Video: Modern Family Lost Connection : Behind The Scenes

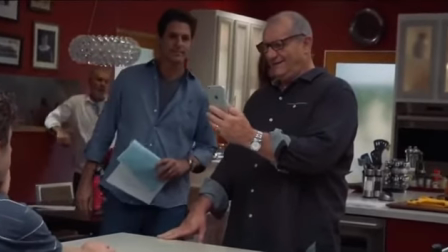(0:01) Hola, Claire. Hey, Gloria. You're okay with me cutting Luke's hair, right?
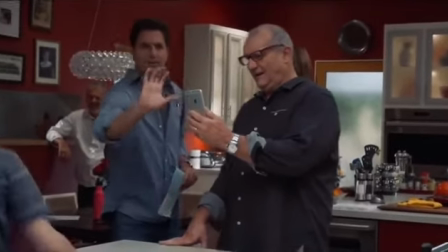(0:06)
And then you got to appear. Then you go like this. Go shoot. Show him. Oh, okay.
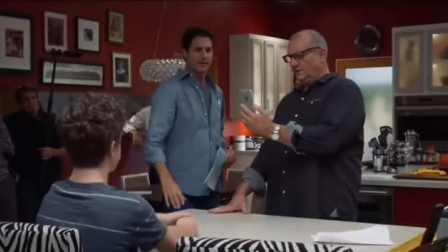(0:11)
Show okay. Him. Ready? So you'll go like that. Say, turn around. Hair.
Hi, Mom.
Shooting on iPhones didn't really change things that much because we shoot on digitally anyway.
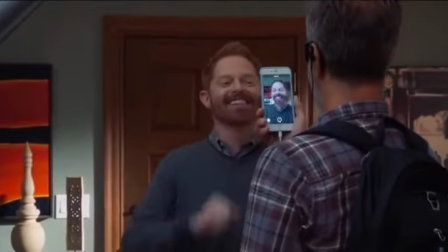(0:25)
Our thinking was, why shoot the episode with our ridiculously expensive and sophisticated cameras,
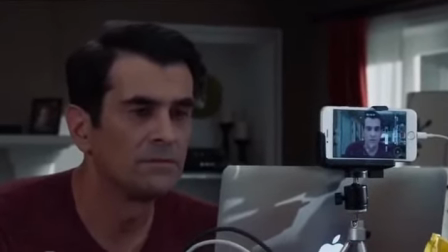(0:34)
only to then have to run it through some kind of process to make it look exactly like an iPhone. And in fact, in the past, we've actually snuck in some shots with an iPhone that nobody ever knew because we just happened to have one with us when we were doing something and we're like,
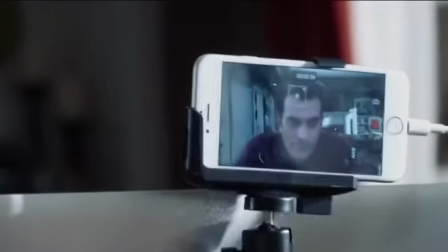(0:51)
well, that works. So we've used it in episodes before, but this time it seemed more authentic to grab it with the real devices that we're actually saying we're using.
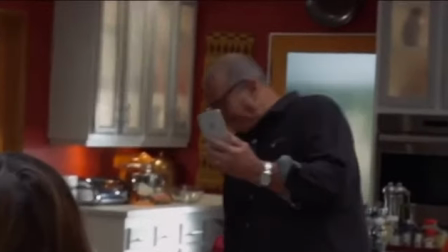(0:59)
At first we thought all the actors would actually be holding their own phones,
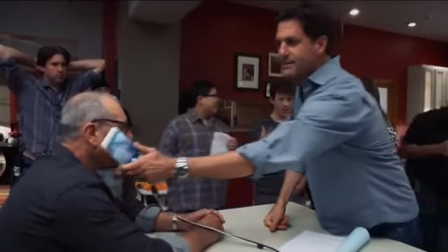(1:05)
and then we realized that that was not as easy to control as we thought, and they would sometimes forget and shoot a little bit offset.
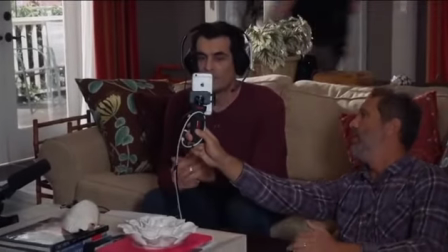(1:12)
At the same time, if we gave it to a cameraman, then it looked like the phone was just floating in space.
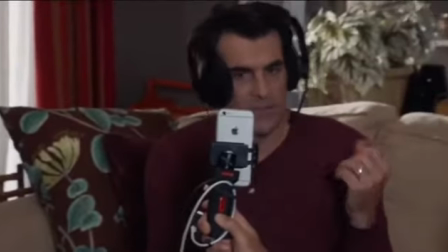(1:19)
So what we came up with this crazy idea that the cameraman was holding the phone up.
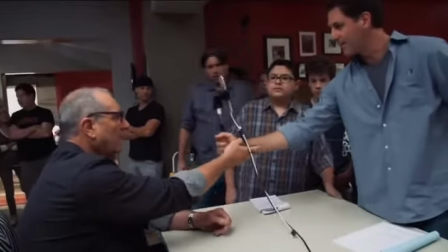(1:25)
The actor would always keep their hands right here on the cameraman's hand, and it always looked like they were doing it themselves.
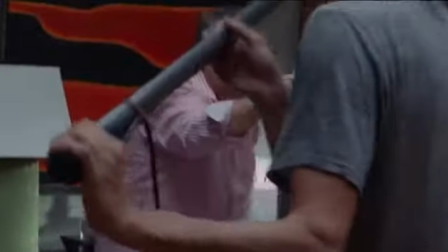(1:35)
It looked beautiful.
Hey, what's up? I need to talk to Mitchell. It's my iPad time.
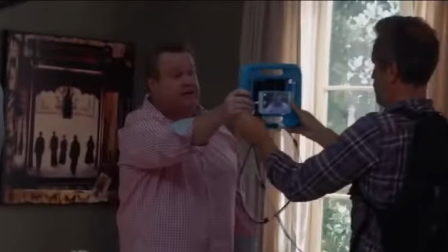(1:40) What did I tell you about being selfish? Aunt Claire needs to speak to other daddy just as soon as she gets me my popcorn.
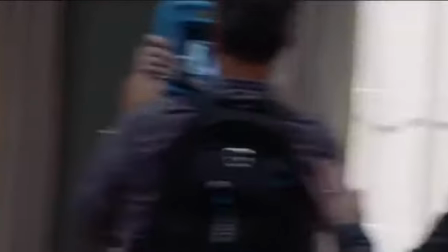(1:46) Cam, I promise you, I will get you your popcorn, but right now I need to talk to Mitchell.
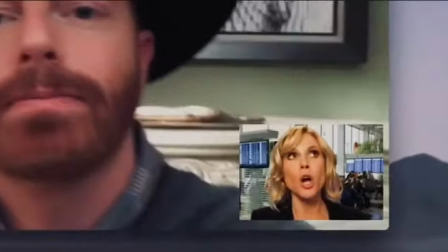(1:51) Okay, cheese and caramel. Fine. And caramel. Fine. Hey, what's up? So I'm pretty sure that Haley is getting married in Vegas. What? Yeah, I need to know who she's been dating.
Post on this episode has been a bear. It's easily the longest we've ever worked on a single episode in post.
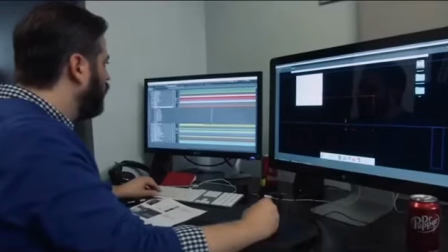(2:07)
We wanted extra control over it, and we brought in a really smart and talented guy named John Brown, who designed everything from scratch. This episode is modeled after OS X Yosemite's operating system.
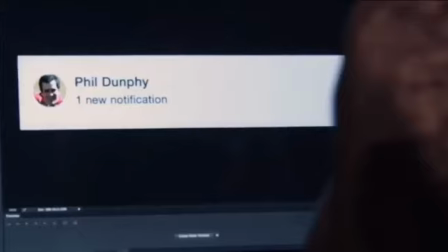(2:22)
So we had to recreate everything from the ground up, from the dock menu to the FaceTime menus.
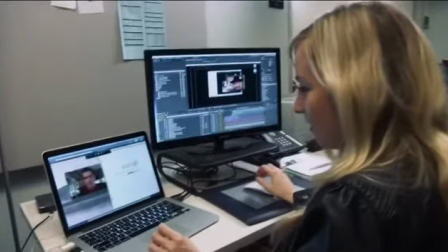(2:28)
We've had to embellish a few things, take some artistic license so that it makes sense to a viewer who's not actually interacting with a laptop. Anything you see moving that's not a human is something that we did. So every time a cursor moves or every time a web page opens, you need content for that web page. When somebody types, you have to animate every piece of type. Then for me, what I do is I have to pace all of that out.
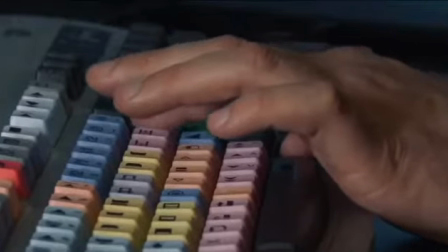(2:49)
I have to figure out how long it takes to type. How long does it take the cursor to get from point A to point B? Where should the camera be when that's happening?
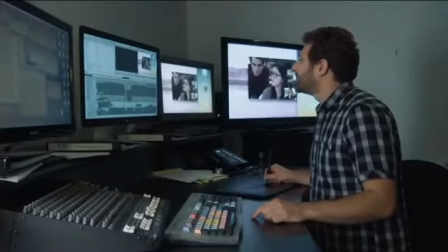(2:55)
Are we wide or do we go tight to give more information? Everything you see on screen had to be created from scratch. It did give us ultimate control, but it takes an enormous amount of computing power and a lot of time. So we've been at it for 3+ months. It's one of the
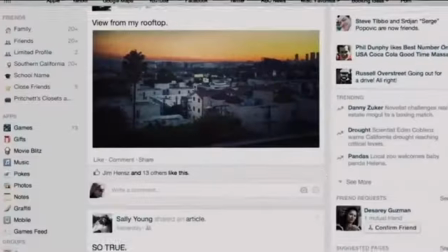(3:13)
things it's really cool about this episode is you could freeze a frame anywhere and we will stand by every letter on that screen.
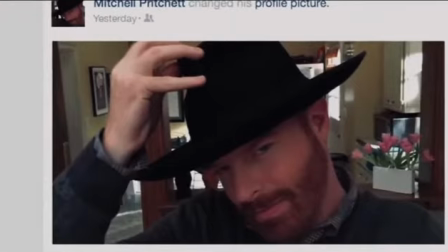(3:21)
Megan Gans, the co-writer of this episode,
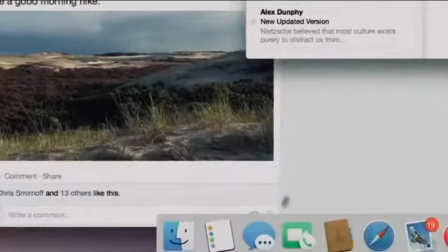(3:24)
literally wrote Alex's college essay so that if somebody were to freeze it, it wouldn't just be gobbledygook.
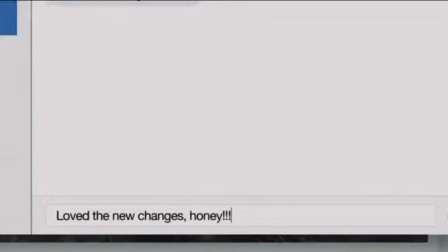(3:31)
And it just went from there. Our editor and John and people in post went nuts with that stuff.
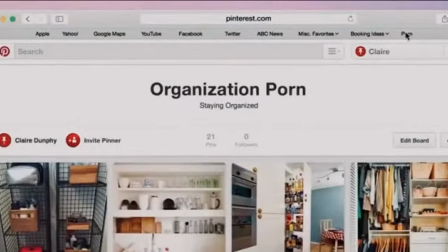(3:37)
We've been doing Modern Family for 6 years now, 24 episodes a year. It's a lot of episodes. And so I think for us, the challenge is to continually try to find new things to do, new stories to tell and new ways to tell them so that we don't get old and tired. And we're just really excited about this episode because I feel like it's the first time this has ever been done on TV, and we're really happy with the way it turned out.